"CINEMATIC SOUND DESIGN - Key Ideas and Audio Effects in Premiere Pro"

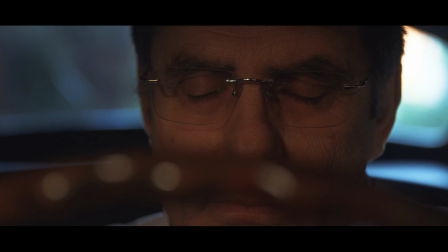29:03 That was crazy. That was just, I never thought it could actually go that far and like making me, like I felt, okay, maybe the ambience could seem creepy or whatever. No, like now that guy looks like someone I want to stay away from. I don't know, there's like something twisted about him now.
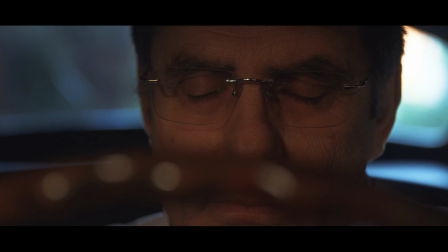29:20 And I love the part where he closes his eyes and we kind of almost enter his head just a little bit. We get a little hint of that. That's like bringing him closer, not just to the character, but to that really darker side of him.
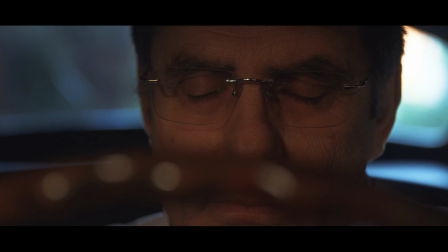29:37 Wow, That was crazy. What are you saying there about like where he's closing his eyes and there's like obviously there's a sound cue there.
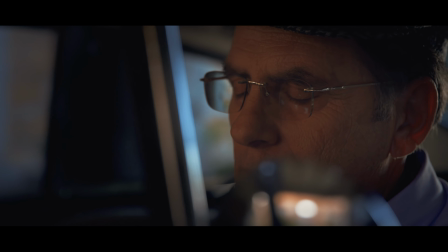29:44 One thing, this is another tip maybe for the viewers in your film,
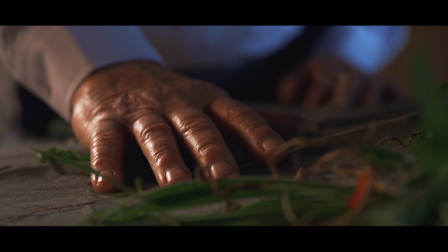29:48 when an actor responds to something on screen, that's a great time to implement sound design.
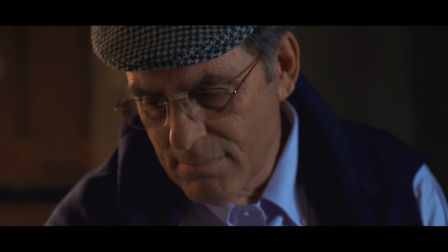29:53 Obviously not every time, because you don't want to be kind of overdoing it,
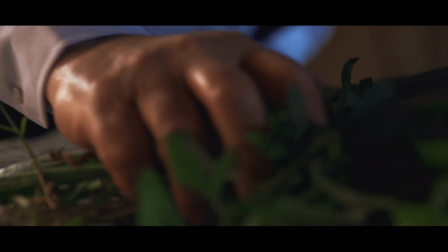29:58 but there always are moments in films that I find where an actor has a particular response, and it can be anything. That it might have even been a mistake on set, but then with sound you can make that not a mistake, and you can actually make that a clear direction for the story, and you can make the actor's reaction a reaction to a sound. Even the hand and all these emotional beats that are now completely different because of the sound and the association with it. So creating two versions of it allowed us to kind of show how these choices that I'm talking about can be implemented and can change something that visually has not changed at all. So just choosing a different choice. So a couple of things in there, like such as just choosing kind of crows instead of choosing birds, or choosing more aggressive impacts instead of kind of smooth transitions and things like that. So there's different choices that you make, for different things. And to be honest, all of that just comes from experimentation. It really does. Obviously partially it's an experience thing, but that experience is grown from experimentation, like it is with a lot of different creative fields in the film industry. You just got to try different sounds, and don't be afraid to try something that, might seem quite out there, and just place it in there and see if it gives like kind of the impression or the emotional response that you want it to give. Aside from the technical aspect of it and getting an ear for it that you obviously have to master over time, but these are some ideas that I think can be implemented almost immediately once you open your mind up to this way of storytelling, and especially through sound. And of course, this is a very exaggerated example. We're going from something that's emotional and a close connection with the sweet man in his car to making him look like a creepy dude that's about to murder someone. So it's obviously quite an extreme flip, but it just shows you the power of sound and sound design and how you can use that as a storytelling tool. All right, guys, so I hope you enjoyed that, and I want to thank Alex again from 344 Audio for sharing his knowledge, and hopefully you found that interesting.
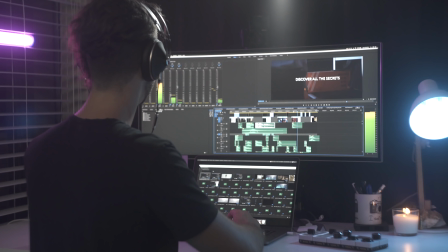31:58 And again, I'll share more of that Skype conversation since there's so much more information in there in the live streams that are coming up. Thanks for watching, guys. And if you haven't seen the past episodes, definitely go check them out. We've talked about the best setup in terms of hardware and also how to set up Premiere so that you can edit as fast as possible.
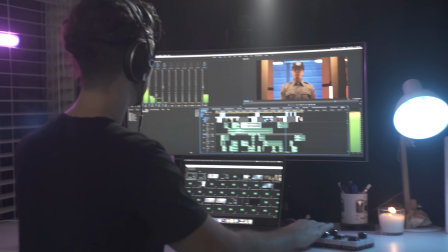32:16 We also looked at how to make your edits just feel smoother, and just a lot of tricks that will definitely come in handy because we're going to be launching an editing contest by the end of this workshop with huge prizes, and I'm going to share more on that very soon. Follow me on Instagram. I have 2 accounts now.
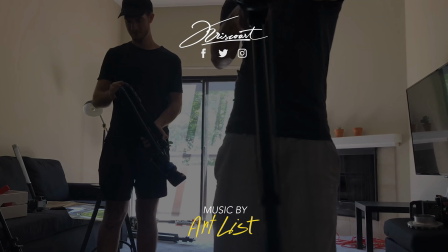32:32 Kriscoart, and then my personal account under my name. Thank you guys so much for watching. My name is Chris Juni for Kriscoart, and I will see you next time.
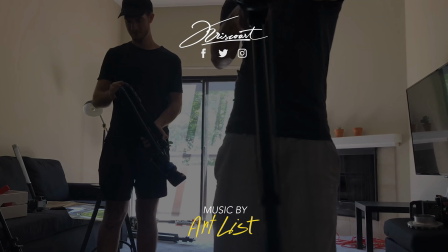32:45 I actually really like this outro song, and again, this is from Artlist. Just wanted to thank them again, and I definitely recommend you guys check them out for some high quality music for your videos.